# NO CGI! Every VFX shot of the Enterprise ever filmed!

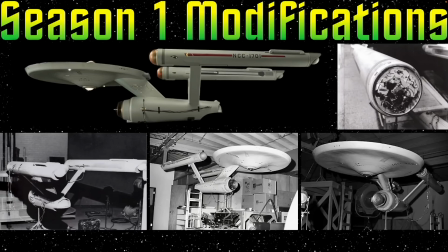12:21 Once they got the order from NBC to produce the series, Gene asked for another round of modifications to the 11-foot model. They removed the big lighted window from the top of the saucer, and they made a few alterations that makes it very easy for us to identify which version of the model was used when we look at an effect shot.
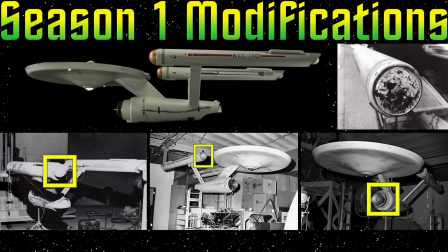12:39 One, they replaced the painted-on vents on the back of the nacelles with small spherical protrusions. Two, they reduced the size of the deflector dish. Three, they put spinning lights into the nacelles' front caps. That's the money shot, ladies and gentlemen. That was the big update here. For those of you interested in how that was done,
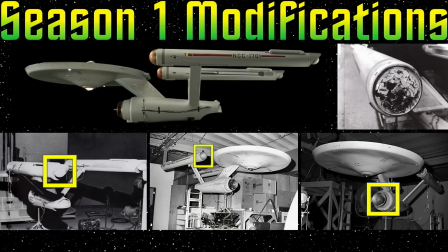12:59 take a quick look at the top right photo and you will see what those lights look like without the plastic domes. They used Christmas tree lights and a small spinning armature that was originally designed for animating merchandise in department store display windows.
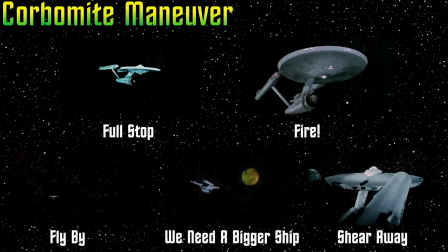13:16 So the first episode of season one to actually introduce this new footage that they had just filmed was the Corbomite Maneuver.
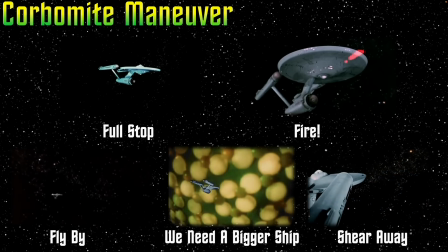13:23 It happened to be the third episode in production. and they actually introduced to us five new library shots.
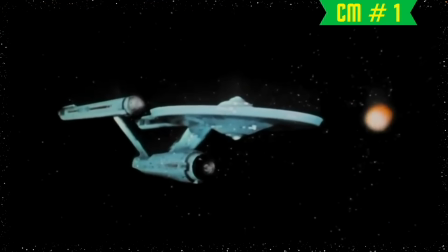13:31 The first of which is a simple shot of the Enterprise standing still in space. The first time we see this was obviously in the Corbomite Maneuver like you see here, and the Enterprise is being held at bay by a spinning space buoy.
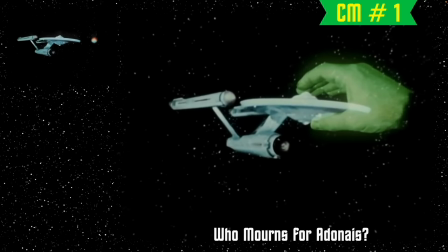13:45 The shot was also used in Who Mourns for Adonis, where the spectral hand of Apollo grips the ship.
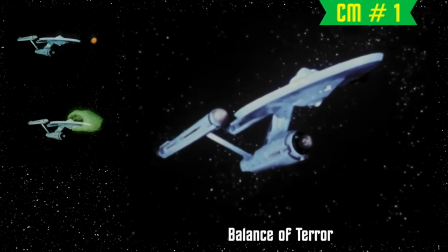13:52 In Balance of Terror, the shot would be used several times, including once where the shot was tilted counterclockwise to represent the Enterprise being damaged by that unknown plasma weapon that the Romulans were using.
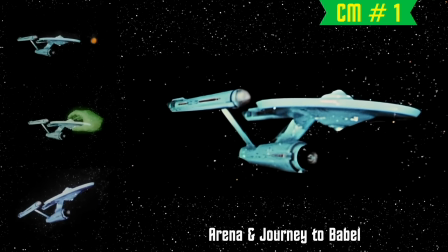14:05 And finally, she would be shown simply sitting still in Arena and Journey to Babel.
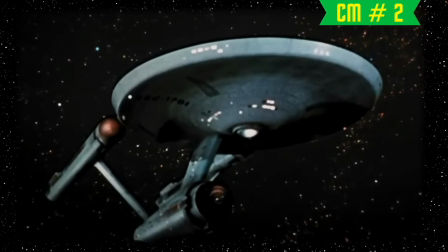14:11 Now, the next clip we're going to look at is a shot of the Enterprise firing her phasers. As you will see, they really had an issue trying to standardize what weapons on the Enterprise looked like.
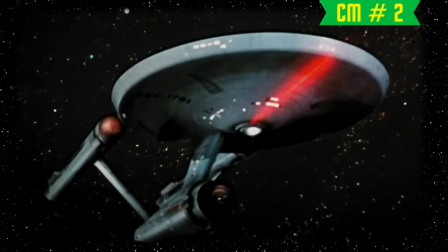14:22 In this case, the phasers were a simple red beam.
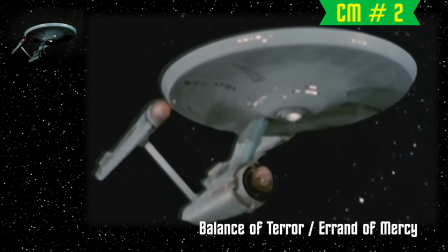14:26 Now, in Balance of Terror, they hadn't thought of photon torpedoes yet, but they wanted to have something that could go off like a depth chart. So they invented a weapon that was only used twice in the entire series, and they called it Proximity Phasers,
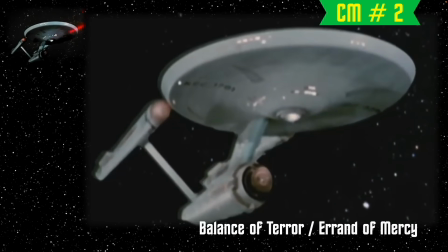14:39 shown here as some kind of pulsing energy weapon. In addition to Balance of Terror, it also showed up in Errand of Mercy, then was never seen again.
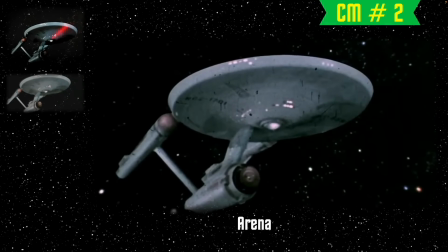14:48 And here, in Arena, the 20th episode that they had filmed, we see the shot being used again, but this time for photon torpedo firing, although it's fired from the same location that the phasers were. They changed the consistency and the color of the beam one more time.
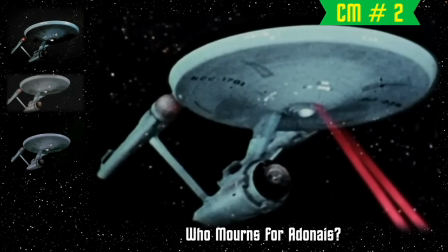15:04 They returned to red standard phasers in the 34th episode film, Home Orange for Adonis, this time showing the ship shooting phasers down on a planet while the Enterprise sits still in space.
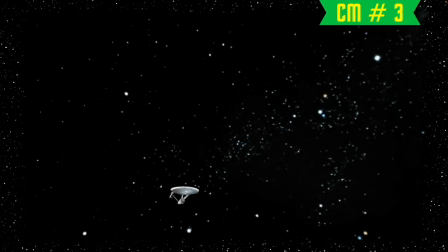15:15 Now, the third shot they created for the Corbomite maneuver was the first real heavy-duty shot that they would continue to use a lot.
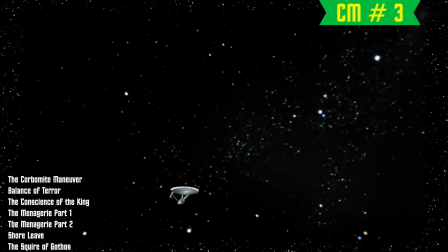15:21 In fact, it actually appeared in 20 additional episodes. The whole idea behind here was, of course,
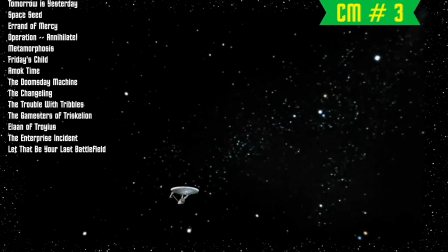15:27 a flyby sequence that showed off the lighted nacelles rather than the wooden ones with a spike on it that we were seeing everywhere else up to this point.
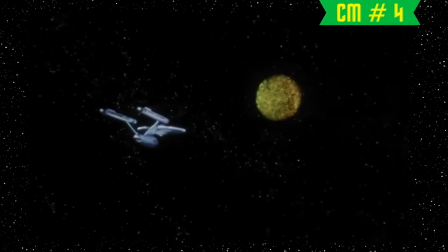15:36 Now, the fourth shot they created for the corbomite maneuver was a one-shot. They never used it again.
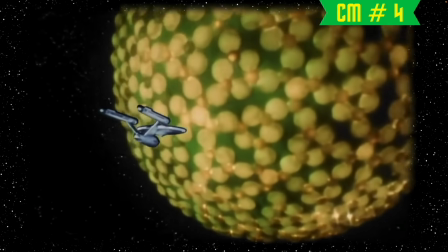15:42 Basically, it was a fixed shot of the 11-foot model composited against a zoom-in on the Viserys.
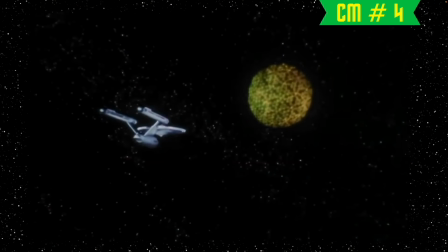15:48 Some people may believe this is the three-foot model, but they would be mistaken,
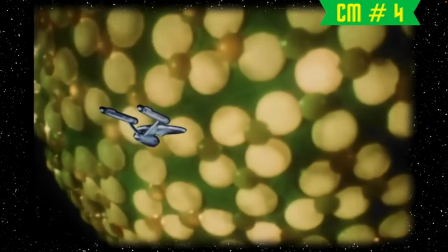15:52 because you can clearly see the lights on the model, and the three-foot model never had any lighting.
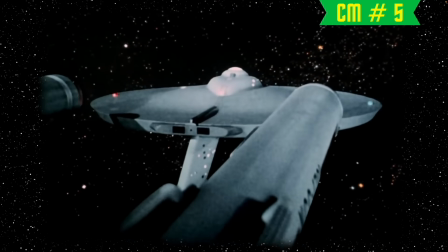15:59 Now, shot five is another utility shot. It's a view over the starboard nacelle. It is sometimes used with an optical breakaway that you see here, where the ship veers towards port.
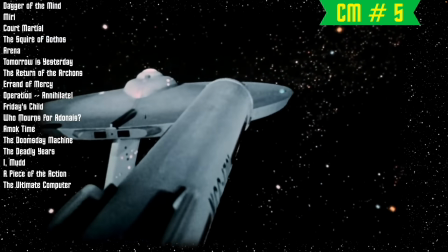16:09 They used it a total of 18 times before they replaced it later in the series with another shot.
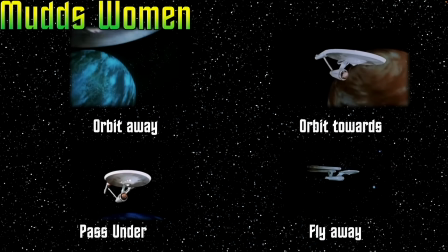16:16 Now, the fourth episode that they filmed was Mudd's Women, and in addition to Three Beautiful Women,
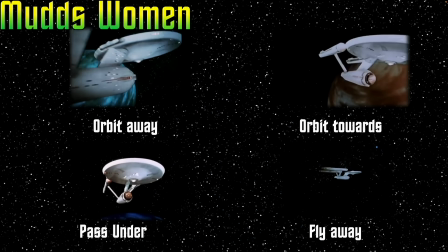16:21 it also gave us four beautiful shots, and they would be used in a lot of episodes after this.